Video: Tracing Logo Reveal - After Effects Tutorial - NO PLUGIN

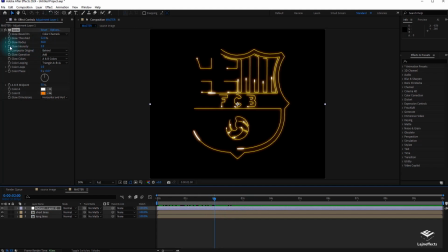[4:10]
We can increase the effect at the completion of the animation by creating keyframes at the end of the animation,
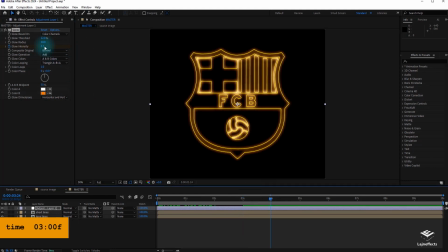[4:17]
by increasing the intensity and kill the effect later.
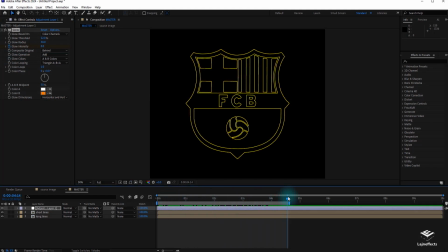[4:26]
Here a preview of the animation. We can enhance the animation by giving it more ease and more softness of the evolution. For example, in the starting with Ctrl Shift F9,
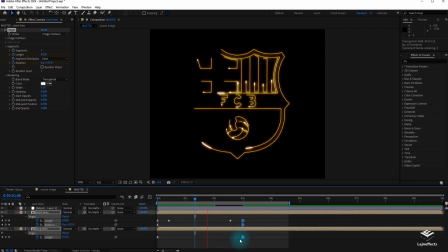[4:44]
at the end with Shift F9, it will give more ease and more fluidity to the animation. Here we are reaching the final step of this logo animation.
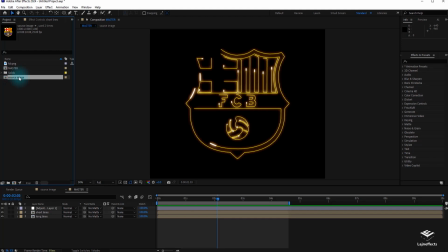[4:56]
And now we'll try to integrate or to drag and drop our source image to reveal it after the drawing phase.
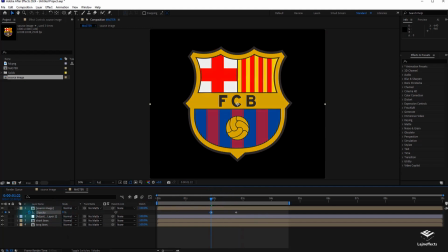[5:04]
To do that, we can opt with a classic way, playing on the opacity, creating keyframes to create a sort of dissolve. But let's do it in a more creative way.
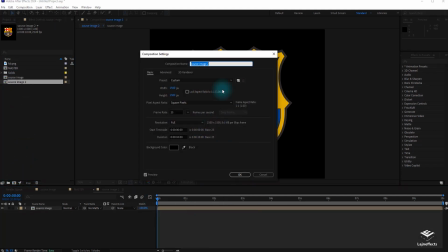[5:17]
To achieve that, we drag and drop the source image into the composition icon to create another composition.
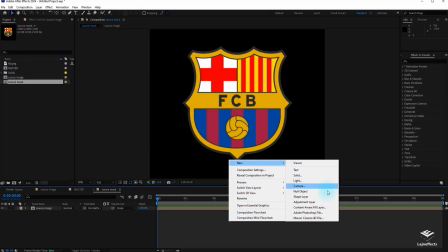[5:25]
Let's rename it Source Mask, and we create a new adjustment layer in new composition.
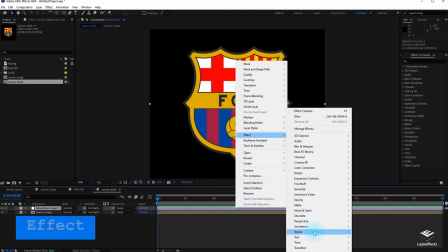[5:32]
Apply FCC vignette effect.
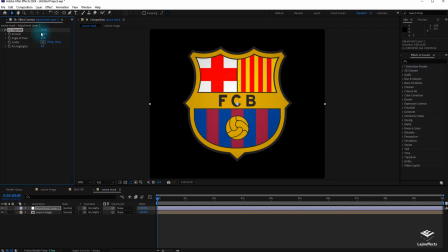[5:35]
In fact, this effect will create a sort of luminosity gradient on all the colors. This will be very important and very crucial later in the transition effect that we are intending to do.
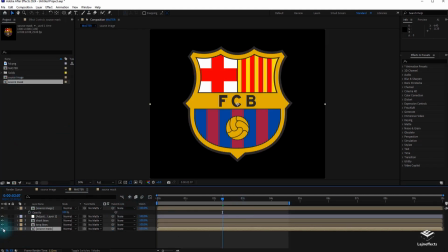[5:49]
Go back to the master composition layer and drag the source mask to the bottom, switch it off,
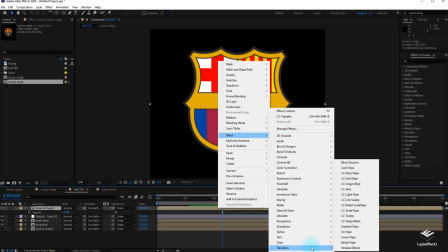[5:56]
and apply the effect gradient wipe to the source image layer
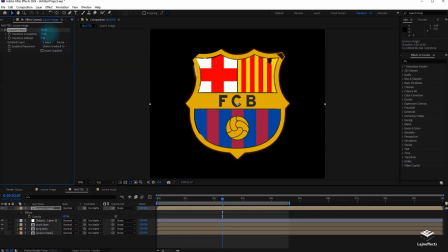[6:06]
and choose the source mask as a source layer or a gradient guide for our transition. As you can see, the transition is based on the luminosity of the source mask layer,
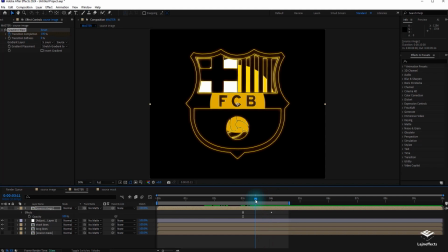[6:20]
and now you can guess the importance of the vignette on the smoothness evolution of the animation.
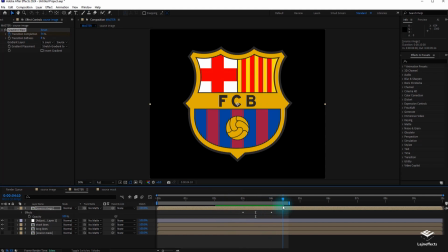[6:27]
I created keyframes for the animation completion to ensure a creative revealing of the logo. Before finishing this tutorial, we can enhance the ending of the animation by duplicating the short lines layer and bringing it to the front
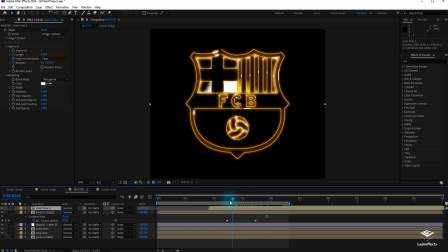[6:46]
and delaying it so we can have this effect as a shiny or a glowing edge of the logo even after the reveal.
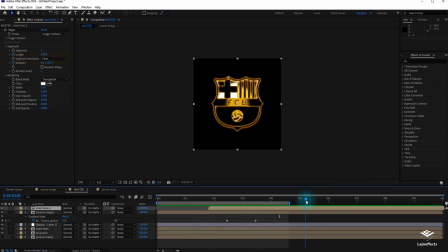[6:58]
Here we are reaching the end of this After Effects tutorial. I hope you enjoyed your time learning new tricks, new After Effects tricks.
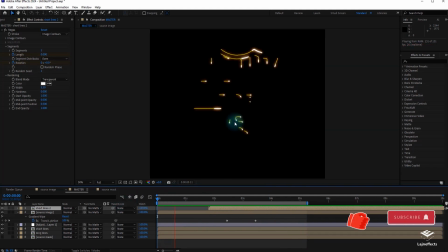[7:06]
Please don't forget to subscribe to my channel and leave a comment if you want.
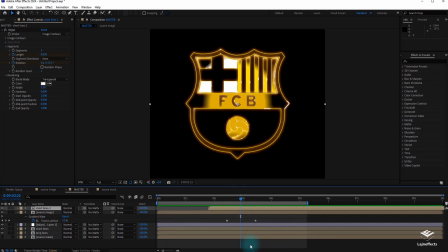[7:11]
I will be more than happy to answer to your question.